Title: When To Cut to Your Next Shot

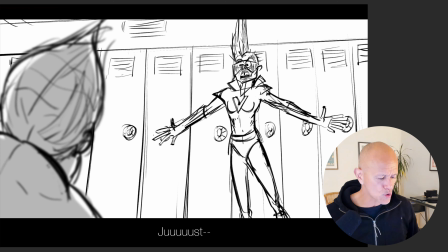24:39 And the reason why I cut over his shoulder is I want to link the characters on the set. I want to constantly remind the audience where they are in relationship to each other. So by cutting over his shoulder, I keep him alive as a character, and we as the audience are experiencing the storytelling from his perspective.
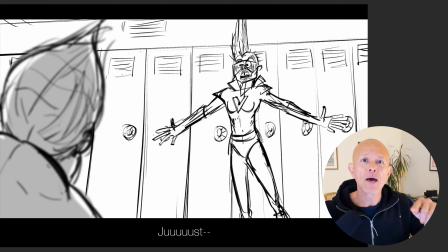24:57 Not literally his point of view. We're not looking through his eyes, but we're sitting with him watching her finish this performance here.
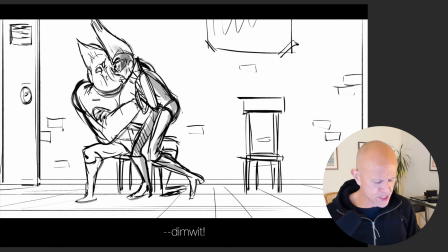25:03 And the line is, "No duh, you double-digit dimwit. Just look at me."
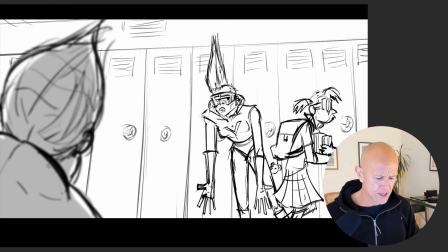25:09 And a nerdy student walks by. She looks at her, and then she cranks her head and goes, "Hmm?" And so I put the nerdy kid coming through the shot, and she's a superhero kid too. I put her through the shot because I wanted to remind the audience we're in a high school hallway.
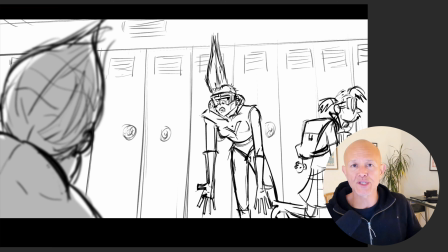25:24 Kids are constantly going back and forth. And I thought that would be a fun way of sort of breaking up her dramatic performance and showing how other kids just don't respect her or them or anybody. Kids are sort of in their own place. And so she has to wait for her to walk by to finish her performance.
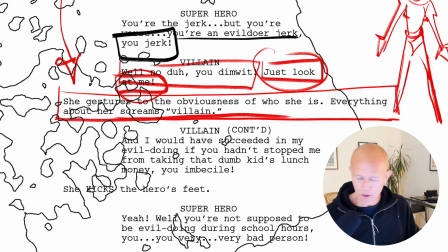25:38 So now we're at the next part of the storytelling, which is here. She gestures to the obviousness of who she is.
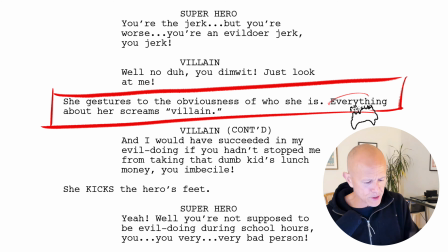25:44 Everything about her screams villain. I purposefully left this part vague, and it's designed to let the student who takes my class try to figure out, well, what does this actually look like? What is she gesturing to? What is she showing that says I'm a villain? Or what is she doing?
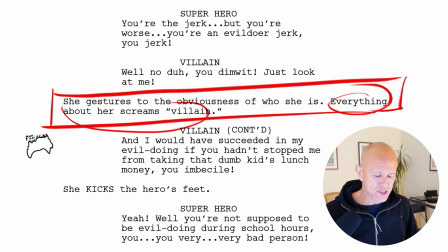25:59 And so in this case, a lot of the ideas were based off of some ideas I had when I was actually walking my dogs.
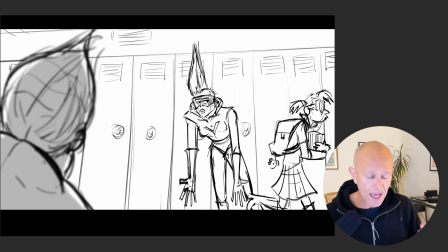26:06 And the other part is me trying to figure out, okay, well, what are the visual ways that are going to have her show him her villainness, her evil parts?
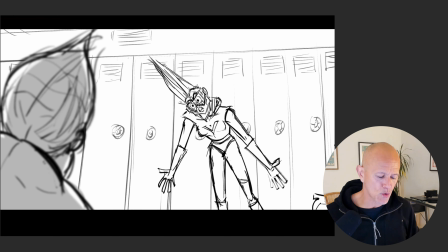26:13 So I knew I could begin that storytelling here, but I wanted to go in tight on her face. And I had this idea that basically she has words inscribed on her gloves and all over the place. So I knew that it would not be very clear in the wide. I want to guide the eyes of the audience to look exactly where I want them to look.
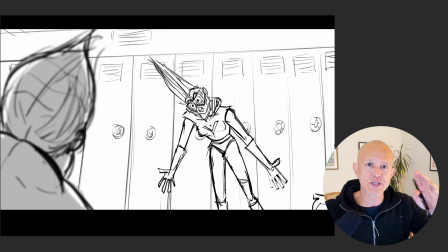26:32 And when you have words on a screen or signage, you want to punch in there tight so the audience can read it very clearly.
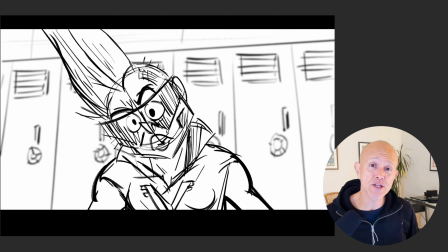26:37 I couldn't tell that in this shot. So I cut to a close-up of her off of this shot here.
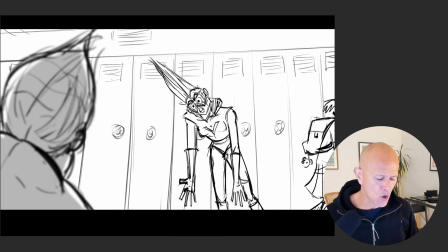26:42 She puts her arms wide, and this wide arm movement is a good way to motivate the cut.
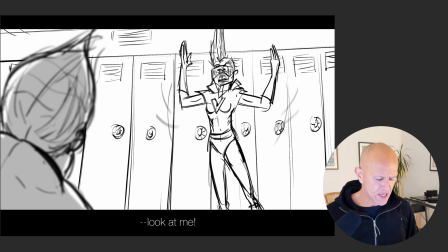26:47 And so I'll go back for context.
Just look at me.
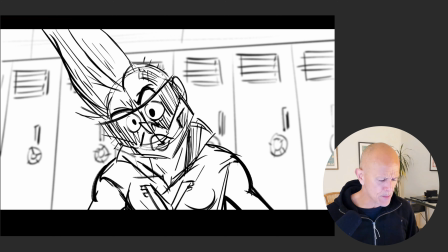26:50 She walks by, and I cut to this close-up, and she raises one glove, and it says super, and she raises the other one, evil.
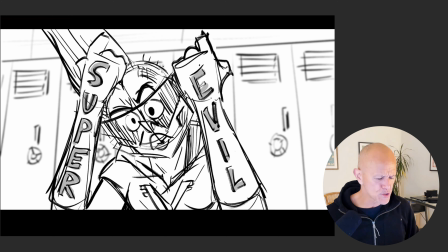26:59 So now I had this rhythm of ideas, and then she pulls a fist back, never, nice.
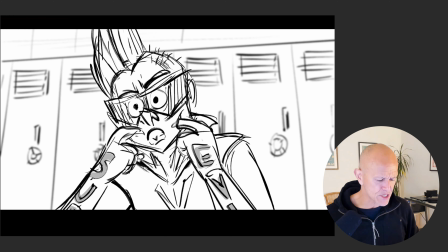27:05 And then opens her palms, up, yours. And then we pull back, and she pulls her lip down, and we go, evil.
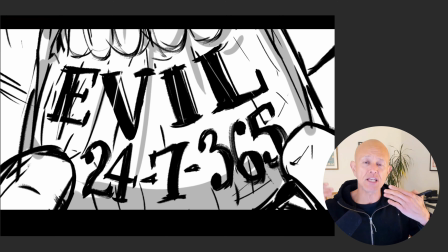27:14 24/7, 365. So she has the word evil and 24/7, 365 tattooed in her lip.
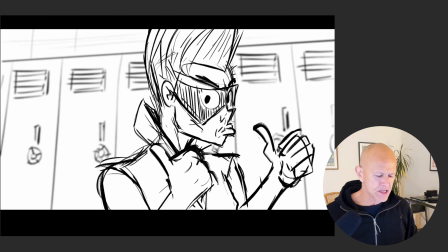27:21 And so everything about her is evil. Then I had another idea about having her wear a Letterman's jacket like she's in high school.
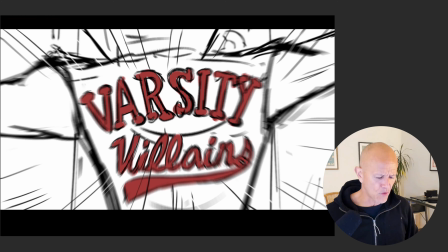27:27 So she turns around and she points to the varsity villain. And so that's the high school link I wanted to have.
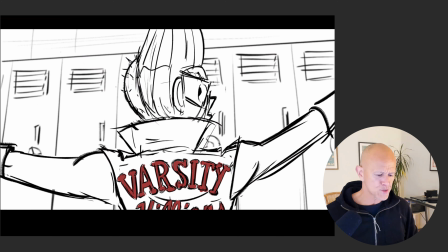27:34 And I imagine this is sort of that stitched in furry lettering you'd have on a high school jacket. So all the storytelling I was able to tell in this close-up shot.
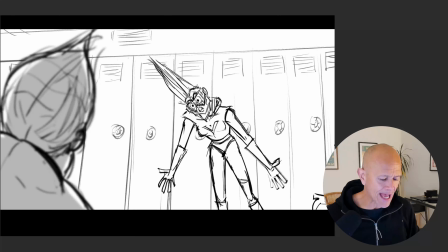27:42 And by focusing the eye of the audience more clearly by having to do the action, because there was a version of this where I don't have the boards in front of me here.
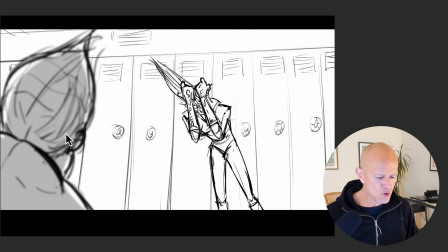27:51 Actually, let me see if I can find those boards. Okay, here it is. In the other rough version, I had her raise her hand in the wide. And then I cut to the close-up so you could read it. And I just thought, you know what?
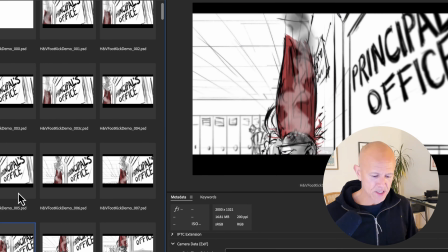28:03 It'd be much more entertaining if I told the story from the perspective of her raising her fists into camera on a close-up.
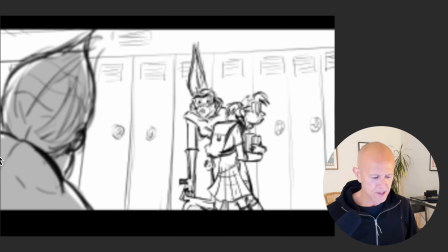28:12 So that's why I chose to do it in this shot right here, so she can raise them up,
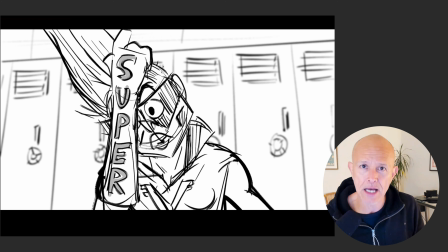28:18 and then we can guide the eye of the audience to read exactly what we want and make it a curated experience.
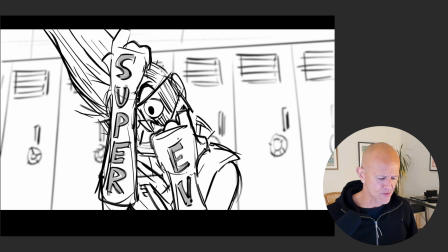28:23 So by having her do it like this, super evil. And so she's playing off of what he said, you're super evil.
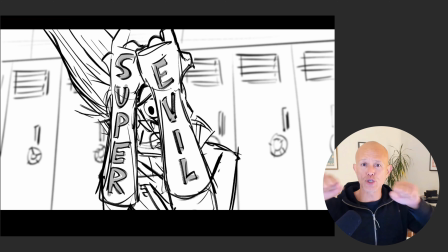28:29 And yes, I am super evil. And then I thought, okay, I'm going to play off of the old joke of, some gang members and people have like words tatted on their fingers. So I thought that could be funny to play off of that idea.